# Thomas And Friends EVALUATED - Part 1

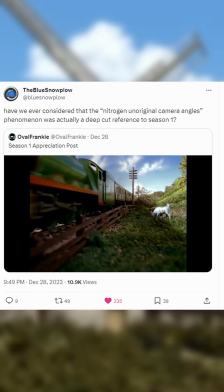So recently I was scrolling through Twitter and and I died. So recently I was scrolling through Twitter and I stumbled upon this tweet by one The Blue Snowplow,
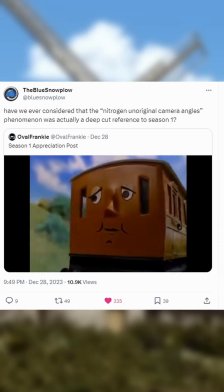reposting a Thomas & Friends Series 1 appreciation post with the following caption.
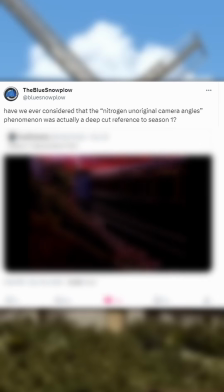Have we ever considered that the nitrogen unoriginal camera angles phenomenon was actually a deep cut reference to Series 1?
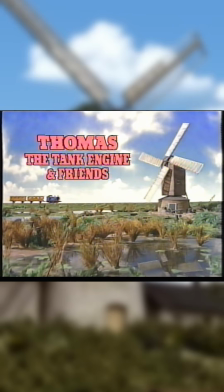Whether this was meant to be taken seriously or not, it got me thinking about Series 1 compared with the Nitrogen era.
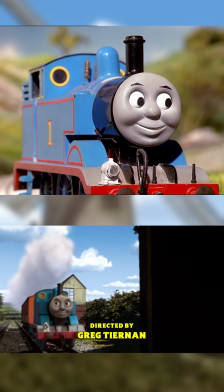They both mark the beginning of something for the franchise,
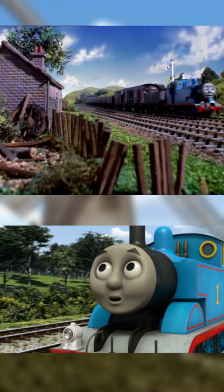and both use a lot of the same angles over and over and over again throughout their episodes.
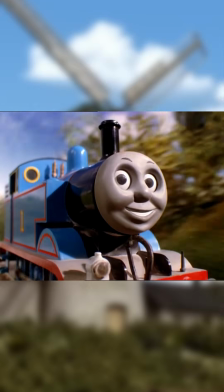But what makes them different? Why are people okay with this, and not with this?
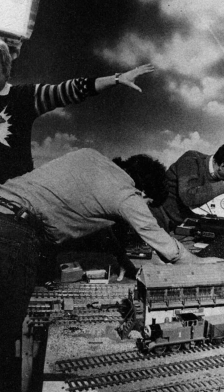Series 1 of Thomas the Tank Engine was filmed in a small studio in Clapham Junction, about the size of an average household garage.
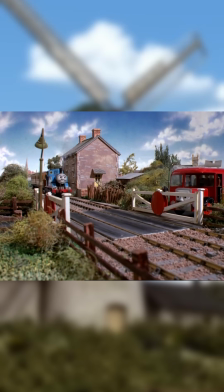For this reason, the camera had to remain static whilst filming, and only the trains would ever move.
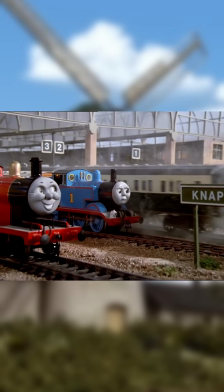There's a couple of moments where the camera zooms in, zooms out, or pans to the side,
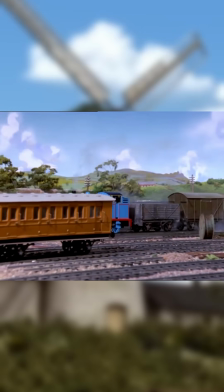but they had to be very careful whilst doing so, because if the camera were to move too far,
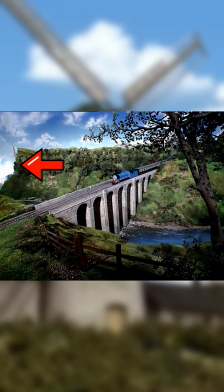the edges of the set would be revealed, breaking the immersion.
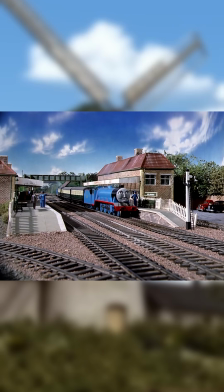So we would often see places like the stations, Gordon's Hill and Henry's Tunnel,
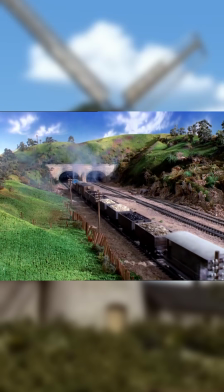usually from the same perspectives throughout the 26 episode run.
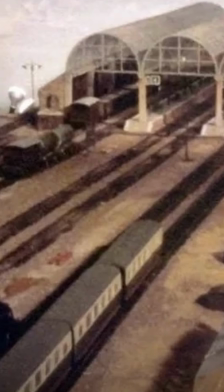Perhaps it is more practically impressive to see people working beyond the limitations of a static camera on a model engine set compared to CGI,
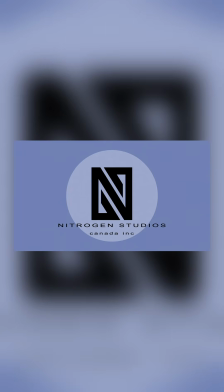but that isn't to say Nitrogen didn't have their own limitations.
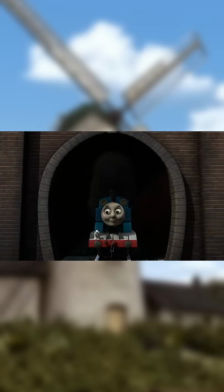This era, running from series 13 to 16, was the time that Thomas & Friends fully entered the world of CGI.
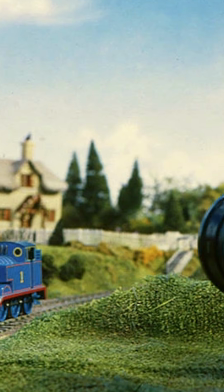And it wasn't like they could just plonk an engine prop on the tracks and watch it go.
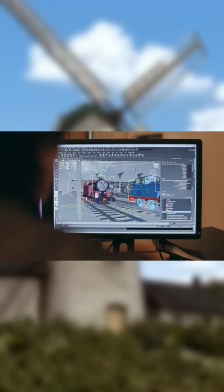They had to manually animate the characters moving across the screen in a way that is believable for a steam engine.
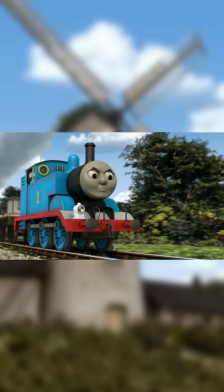Their bodies ever so slightly tilting from side to side as they move, the steam emitting from their funnels and wheels,
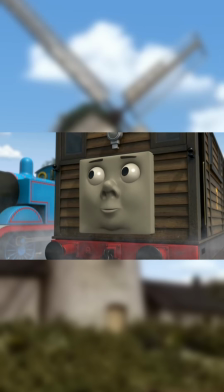and perhaps most prominently, animating their faces to talk, marking the first time in the series where the characters' mouths moved.
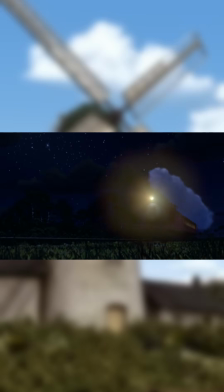Similar to Series 1, nothing like this had ever been attempted to this scale before,
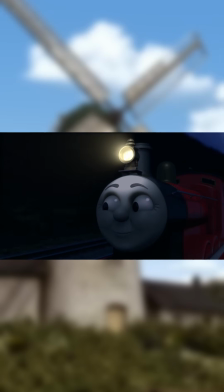so keeping to the same angles for all their episodes, you could say, was their way of making sure they got it just right.
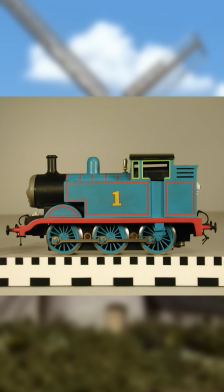Especially with how they did everything they could to manually create the CGI renders as close to the original props as possible.
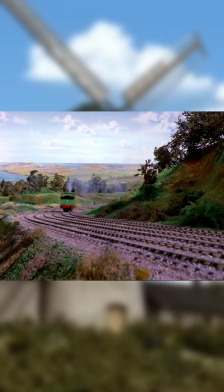Series 1 also had the advantage of episodes being 4.5 minutes,
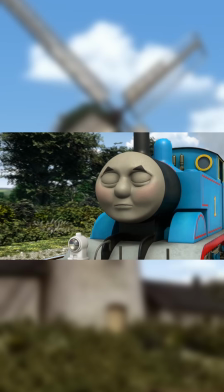compared to episodes from Nitrogen which were well over 8 minutes long.
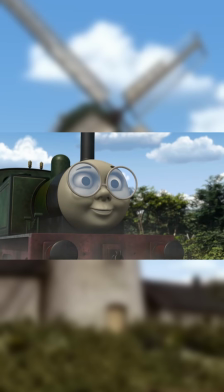So anytime an angle is reused, it feels more noticeable because they have to meet that much longer runtime.
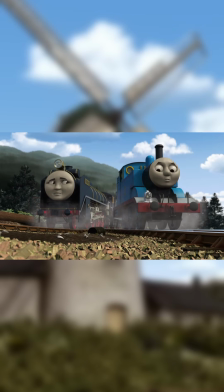That combined with the very lackluster stories that didn't really call for any unique camera angles,
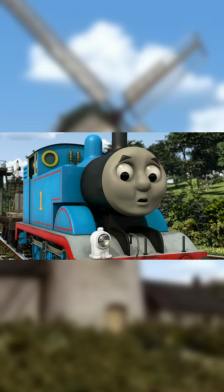you can't blame them too much for just sticking with what they know.
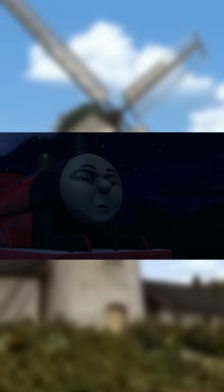I will admit that Nitrogen sticking to exactly the same angles for 4 whole series does feel lazy,
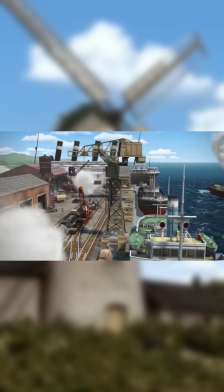and it wasn't until the Brenner era with the animation from Arc Productions that we really saw how much better the show could be animated in a year's time.
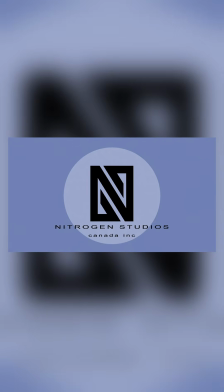But, without Nitrogen's work,
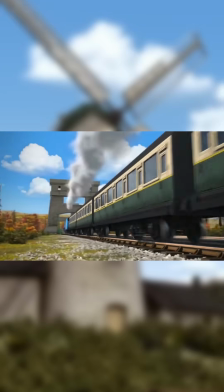you could argue that the Brenner era could have never looked this astounding without the backbone of Nitrogen to work off of.
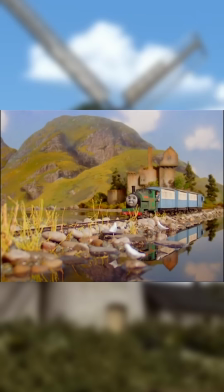The same way Series 2, 3 and beyond could have never looked this impressive without Series 1 laying the groundwork.
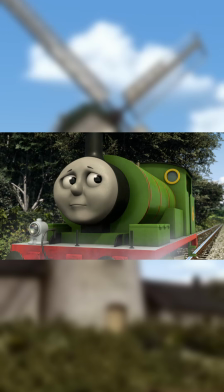Whichever way you want to look at it, it shows that anything in a series, whether good or bad, can and will influence something much greater.